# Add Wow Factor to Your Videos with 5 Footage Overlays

What takes video from good to great? Well, there are a lot of things, but some of them they are easier to achieve than others. Sound speed, camera speed, and welcome to another Create Great video. In today's episode we will look at 5 different footage overlays, from simple one to more complicated, and how to use them to make your video stand out. The first one is sun overlays. Let's look at the clip I shot with a friend of mine, Jason, who is extreme unicyclist.
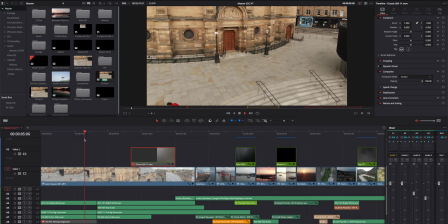So at the beginning we saw him jumping on the stair, which was pretty interesting.
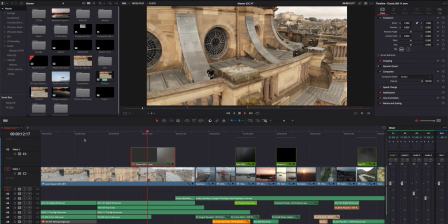Then we've got the following drone shot to reveal what's behind the building, and we see amazing view of Edinburgh Castle.
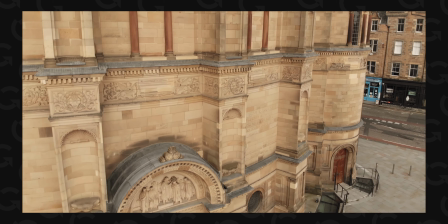I wanted to keep the master shot, but the more we progress with the shot, it's a bit of boring.
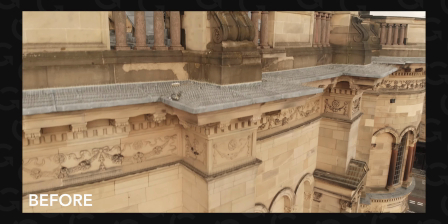To make the reveal of the castle more interesting, I added the sun rays hitting the lens overlay,
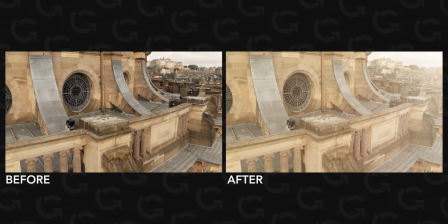from the average one to the one that gives you additional character of the footage. Let's look at another example we shot in North Berwick in Scotland. We've got this amazing sunset and the guy paddling on the boat. Let's try to make it a bit more interesting in the same way as we done with Jason.
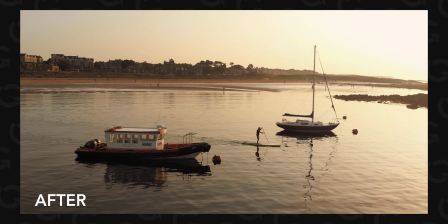So we will add sun rays. Despite the fact the sun rays are subtle, they give you a gentle pop to your video. Now the question is how you achieve that kind of effect, and it's very simple. What you need is to get this kind of overlays.
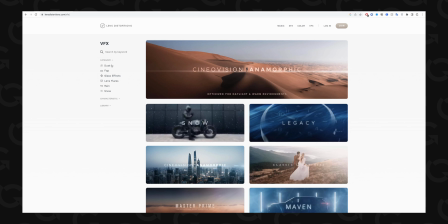I personally use lens distortions. I got them ages ago when you were able to buy them with one-off payment.
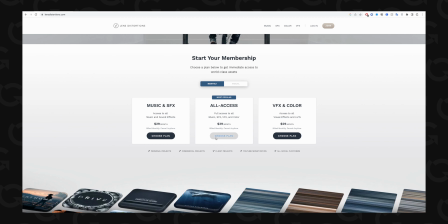Now they've got the subscription model, so you can get access to the all assets. However, there's so many different companies like Motion Ray, Storyblocks. You can get some for free on YouTube. Basically, do your own research if you don't want to use lens distortion. There's a bunch of them online, so you will definitely find the one you enjoyed. Once you get the overlay, which will look like this, what you need to do, you need to add it on the top of your footage.
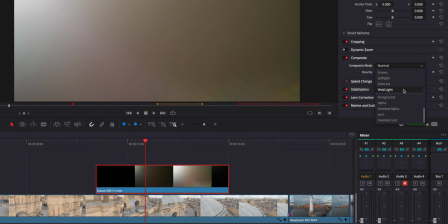Go to your composite mode and change to screen. It doesn't matter whatever software you use, you will definitely find that option.
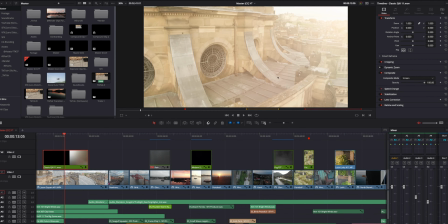Once you choose in the screen mode, you will see how the effect overlays on your footage. What sometimes you need to do, in my case, I needed to flip it from left side to the right side. Sometimes you will need to scale it to adjust more to your footage, but at the end of the day, it's very simple operation.
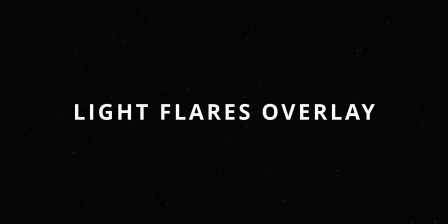Number 2 is light flares overlay. Let's look at this clip first. So we've got B-roll of cake makeover. Look pretty good. I shot that, so I might be biased. Let's look at the same clip, but once we've got our overlays. And similar story like with the previous one, it adds character to the shot. The different story with this one, we had to match the color of our flares to the light in the background. In general, when you want to use the flare,
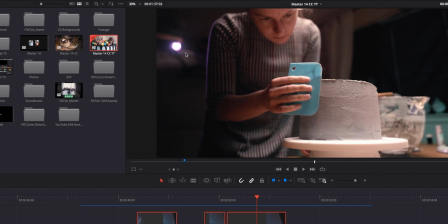be sure you've got motivation light like a sun or the light in the background to justify the flares in the lens.
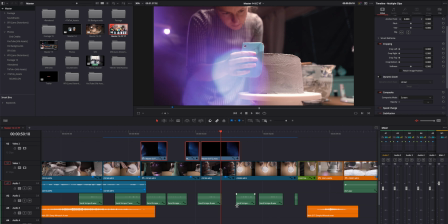So when you look at our footage, the color of the light was purple. However, the original color of the light overlay was blue.
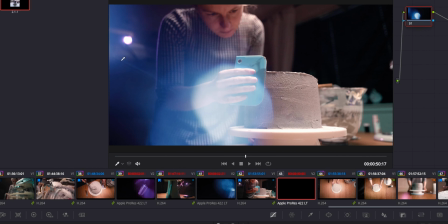To match it, I had to go to the curves, hue versus hue, pick the blue light and adjust to the color of the backlight, which was purple. And the simple example show you, it doesn't matter what kind of light overlays from what kind of website you are using. As long as they match your vision, you can always adjust color, size or opacity and get the results you are after. Overlay number 3 will bring the elements of nature. Let's look at the shot from Auburn in Scotland. We've got the ferry going into harbour. Looks pretty good, but what if we will add an overlay rain? This one gives a completely different character to the shot, and once I posted online and showed to my wife,
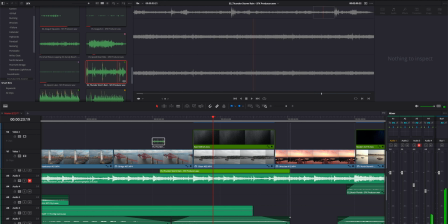she thought I was flying drone when the rain was pouring down. And to sell that effect even better, you have to add sound effect overlay of the rain. Number 4 is headlamp overlay, and this one is my favorite one because I made it up.
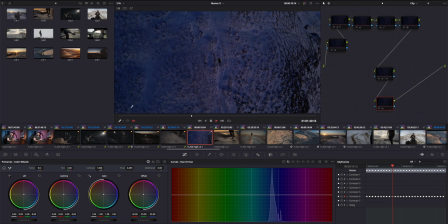Let's look at the footage first.